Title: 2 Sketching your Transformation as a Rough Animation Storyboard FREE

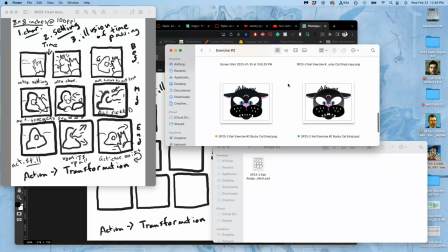[4:03]
I'm going to bring over my finished PNG, which is here, and I'm going to bring it over and copy it by holding down option.
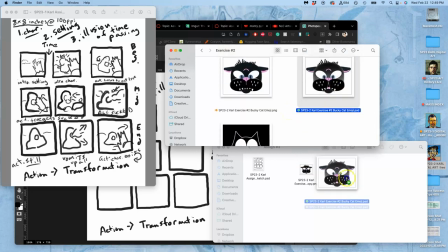[4:15]
And then I'm also going to bring over my PSD, my one with all of the different layers, because these are good animation assets to use. and we'll see if I actually use them or not. And then I'm thinking, what am I going to transform it into?
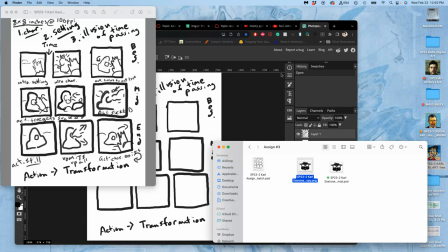[4:32]
I want to use fire, and I want to burn one emoji and have the fire dissipate,
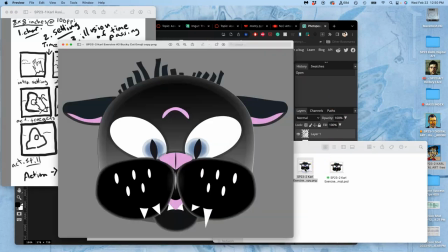[4:39]
and what it reveals is this emoji, because this looks like a burnt husk of something that was cuter at one point.
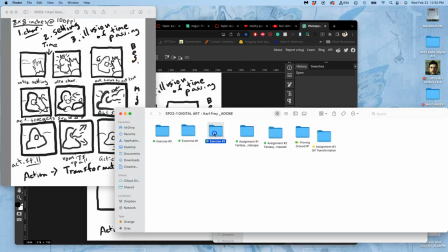[4:48]
And in my other class for exercise two, I created this cute emoji.
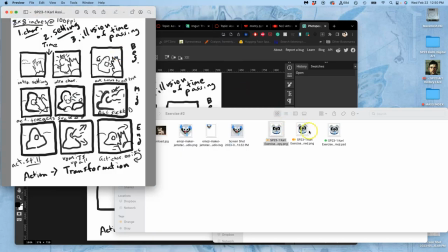[4:55]
this guy, which is Bandit from Johnny Quest.
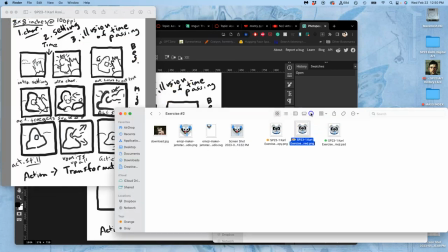[5:01]
And so it would be fun to animate this guy a little bit and have him burn up and turn into the cat, right?
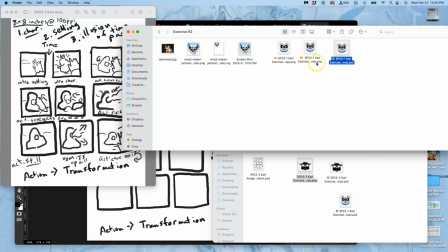[5:10]
So I'm going to bring over these as well, the PNG and the PSD.
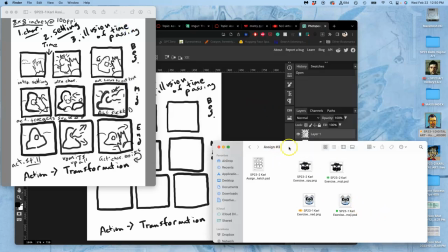[5:18]
Okay. So these are now going to inform my sketch.
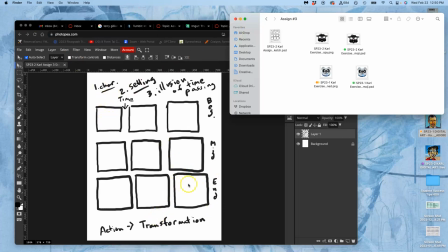[5:27]
I want to know how I'm starting. I want to know what is transforming and how it ends. My sketch does not need to be really beautifully drawn.
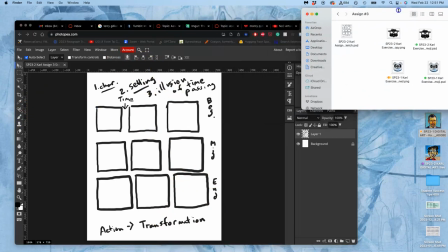[5:35]
It just needs to be informative. It needs to help me know what I'm trying to do.
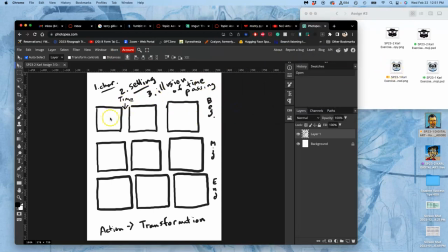[5:40]
So if I'm starting with this guy, I can just write that in. So I'm going to use a pressure-sensitive brush. Not too big. Keep the opacity a little low. Okay, and I'm going to start with the beginning.
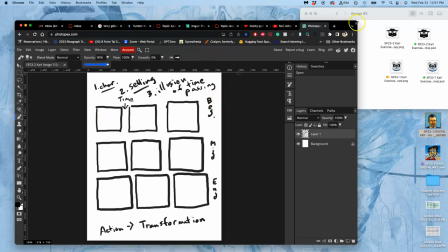[5:59]
When you begin your animation, you're always just introducing your audience to the things that you want them to pay attention to.
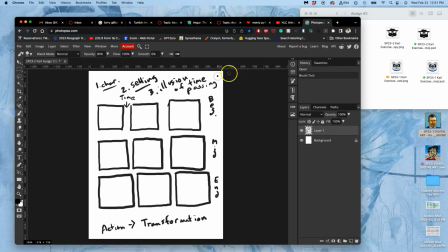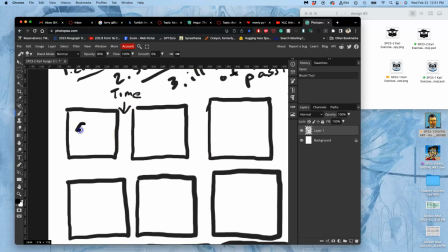[6:12]
So I'm going to start with Cute Bandit. This is an introduction of a character element, right? This is the thing that the audience is going to be viewing the animation through. He's got a little bit of drool, and he's smiling. so this is introducing character
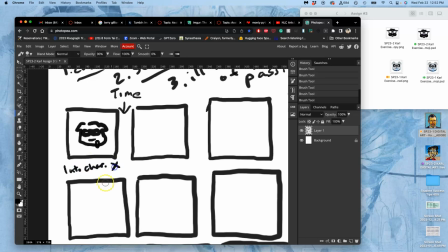[6:31]
and i'm just going to make it character x right and
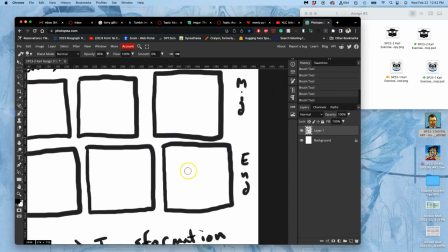[6:38]
then at the end this is the transformation i'm going to be showing my bucky cat emoji that looks very dark the opposite of happy right
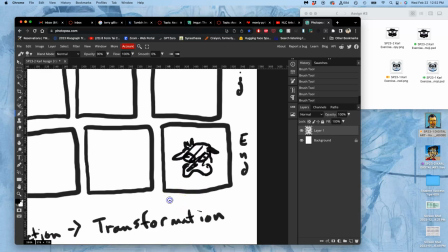[6:56]
and this is going to be introducing Introducing character Y.
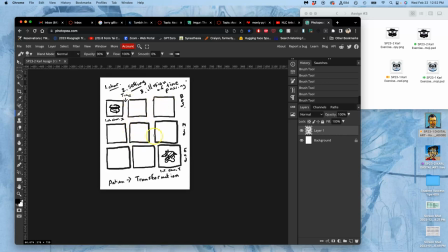[7:09]
So now I have seven frames to help tell that story and make it visually interesting. I don't want to make it just a slow morphing of one into the other. I want to really show a transformation.
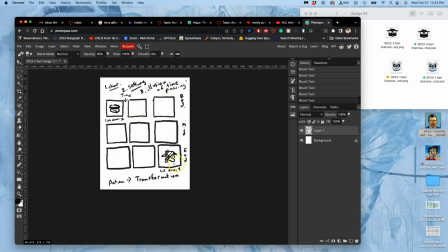[7:23]
So this is why we do it as a three-on-three grid, because we want a beginning, a middle, and an end.
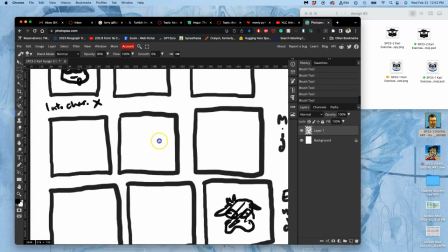[7:29]
So what can happen at the beginning? How can I play with the viewer's expectations a little bit?
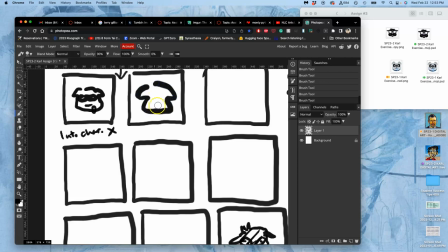[7:34]
I can have this character looking happy, and I want to show it drooling a little bit. So I'm going to have the drool kind of come down, or it's panting. That's the action. I'm going to make this a little smaller.
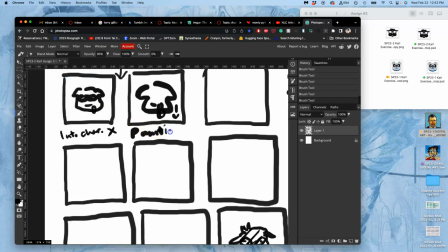So kind of moving up and down, and you can use arrows in your storyboard. It can be very helpful. So just like a happy dog would, right? But that's some movement. The dog's head is animating the emoji.